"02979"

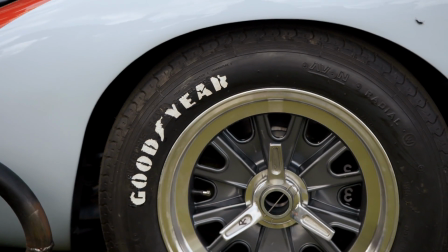[4:12]
The tires that are a common tire for our GT40s and the Ferraris.
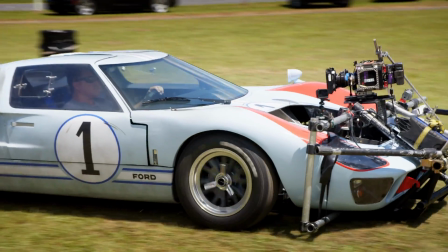[4:17]
The GT40s ran with Goodyears. The 330 P3s, the Ferraris ran with Firestones. We weren't going to get original those or even a company to make those.
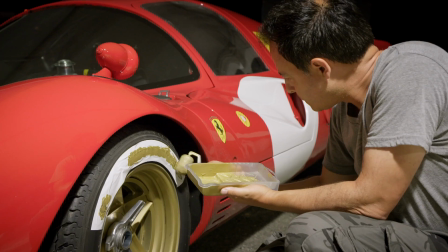[4:27]
So we came up with a vinyl stencil solution that we could tack onto the sidewall and paint in different ways,
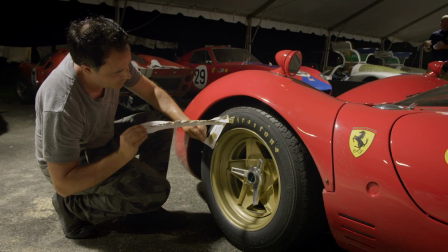[4:34]
and that was our reliable and faithful to the period substitute.
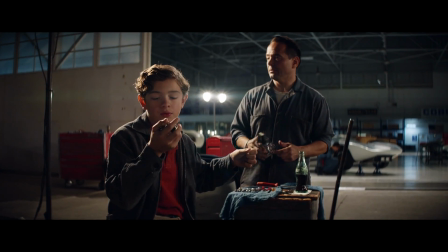[4:39]
A lot of the research we did was not only charting the way the cars changed over the years,
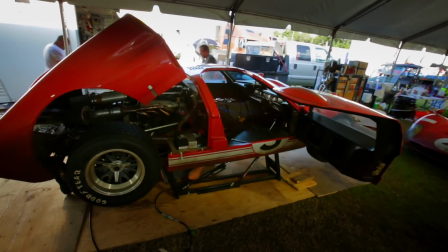[4:44]
both in body and engine, and obviously body paint and all that, but also how they drove them and how they related to them.
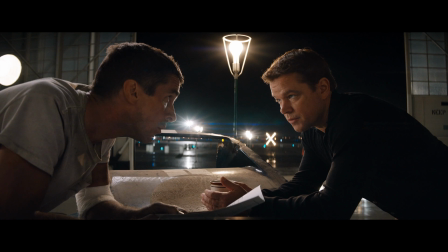[4:51] You know how we talked about how you do your thing, I do my thing? This is my thing.
Just trust me, Ken. There's only so many ways you can shoot cars. Are you gonna pan like this? Are you gonna travel along like this?
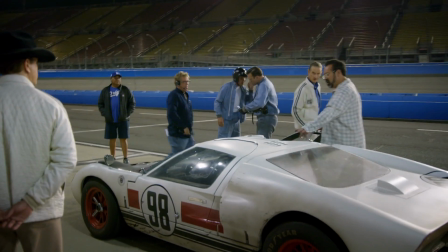[5:02]
And I was like, we're not gonna do any of those. My thing was like, let's get in the cars.
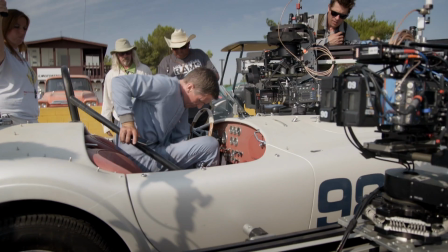[5:06]
We definitely wanted to make the audience feel what it's like to be in these little death traps and these little insane machines that,
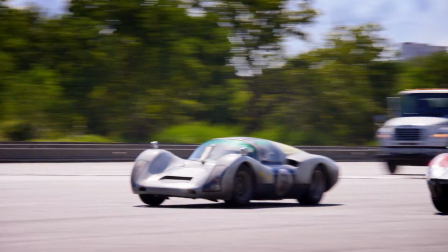[5:13]
you know, basically they took a lightweight chassis and put the biggest engine they could possibly put into it.
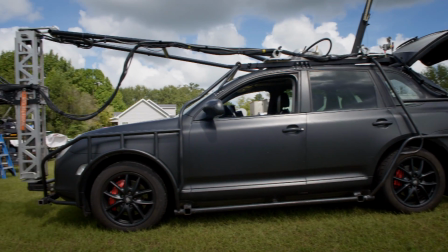[5:21]
We've spent a lot of time developing this vehicle over here, which is our elevator rig,
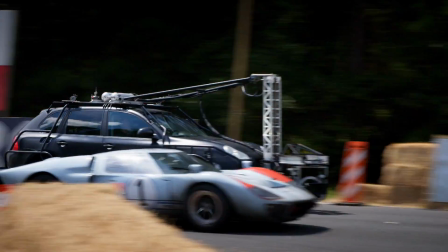[5:27]
and it captures the high-speed filming, and it's connected to the car, so it moves really well through the traffic.
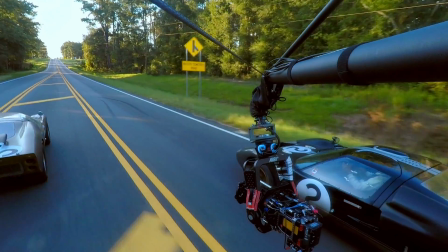[5:32]
And then we have our edge crane, which is a storytelling vehicle that captures more of the scope of the story. There's no way you can create or fake somebody going through the G-forces of pulling a car around these tracks
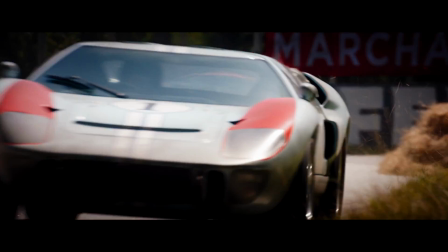[5:46]
at 2 Gs or 3 Gs and feeling the vibration on their faces and the helmets and the interactive lights and kicks off the chrome.
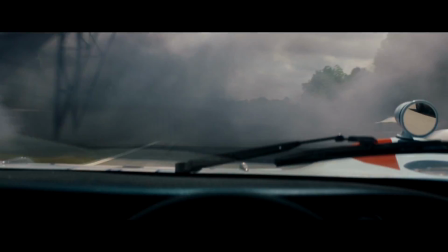[5:54]
I mean, you can do a lot of things on stage, but there's nothing like that. With Christian in the car, you know, we're doing probably about 120 with those kind of scenes.
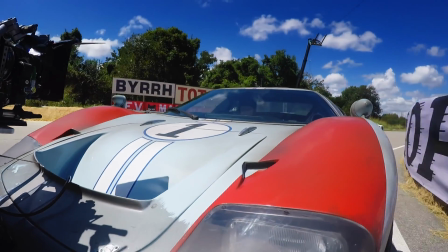[6:03]
That's a good, safe speed for that piece of equipment.
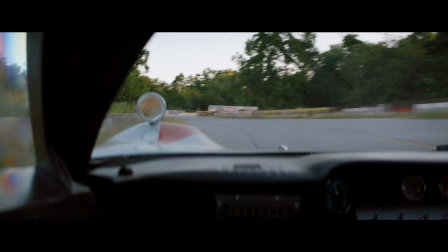[6:06]
The jolting and the cornering and all that kind of stuff really helps him have it be more real than just him sitting in a car on stage.
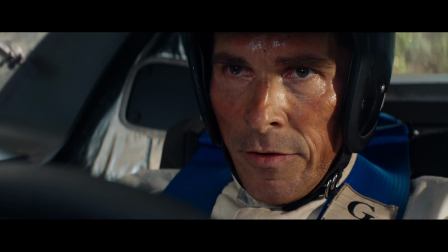[6:13] All right, you bastard. Let's do this again.
No, man, that is addictive. That is absolutely glorious, you know, and they can just stick going around corners, and it's like you can turn on a dime.
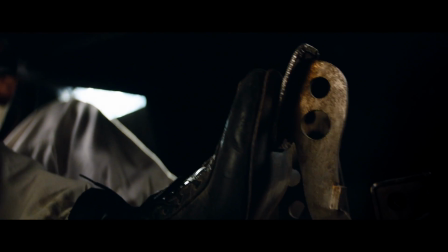[6:26]
It's just amazing what you can do.
That's my girl, that's my girl!
For Faden and I, we're running our own race team.
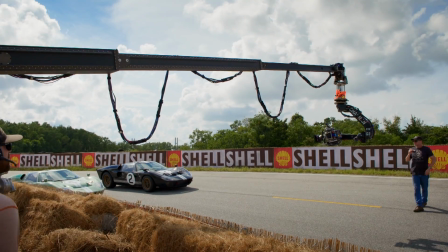[6:34]
We have all our gear, our cameras, our cranes, our camera cars, all the rigging.
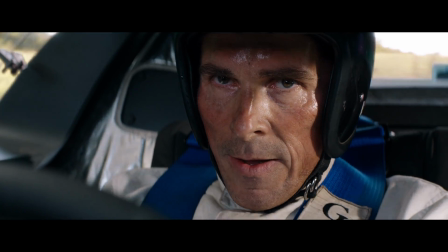[6:39]
In many ways, the movie is the technology you see on the front of the lens, and then there's a tremendous amount of assembled technology behind the camera.
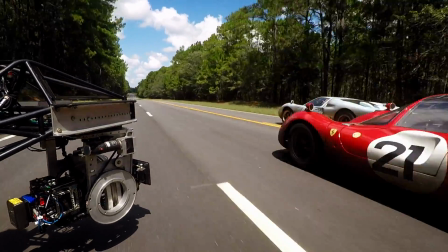[6:47]
We went through a lot of testing and didn't overcomplicate things with, you know, fancy slider moves and all that.
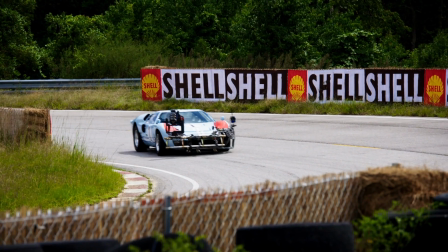[6:54]
It was like, let's hard mount these cameras onto these bodies and embrace the vibration even without vibration isolators.
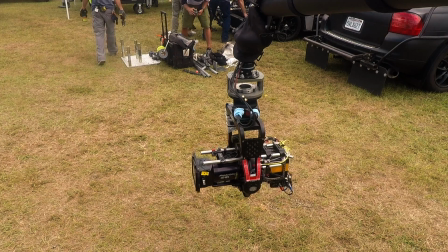[7:03]
This new head behind me, it's a remote gimbal, but it's only 19 pounds.
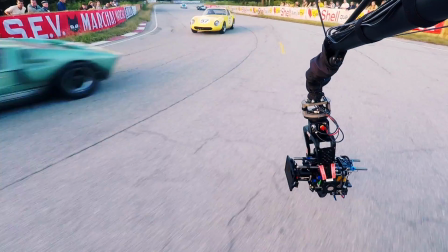[7:09]
So that allows us to move the camera much more faster, regardless of what kind of G-force or what kind of curves you take with the camera. I think the way it's going to feel like a movie is if the coverage of the race feels like nothing you ever saw,
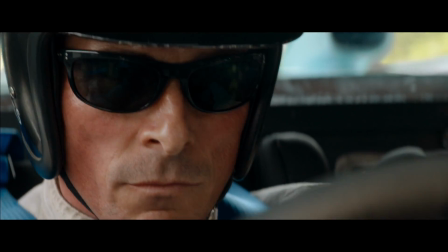[7:25]
that you're much more with the driver, breathing with the driver, feeling the road, feeling every decision they're making with the gear shift, with the steering wheel,
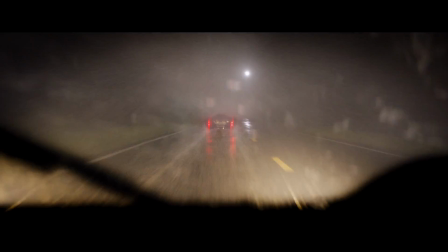[7:34]
feeling the weather pressing against you and all the other oppositional forces against their vehicle and their success.
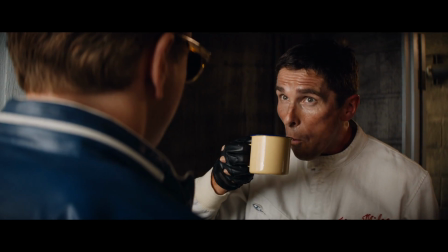[7:40] Can you keep this up? Can the car?
We came up with this rig, the Biscuit rig.
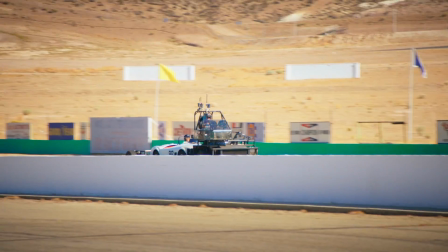[7:46]
It's quick, so we're carrying the car and powering it with this vehicle and being more in the race. This has a 440 cubic inch Chevy LS motor. We're carrying this Cobra, engine and all.
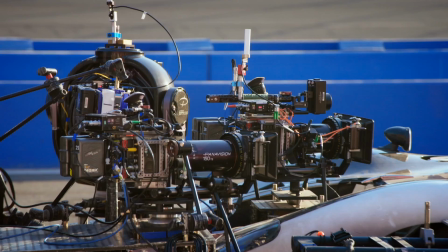[7:58]
When you go to the GT40 and the Ferraris, they're actual bucks, no engine, no tranny.
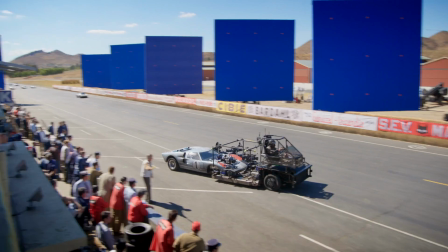[8:02]
So the rear tires of the GT40 will actually be turning. It'll be the rear axle of the Biscuit rig.
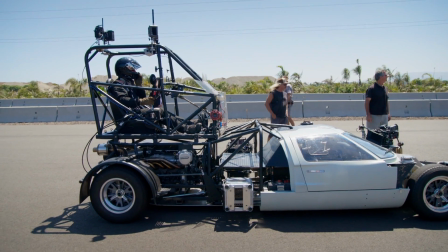[8:10]
The pod car and the Biscuit rig kind of go hand in hand. The pod is mounted at the back, and the front half of the car is real.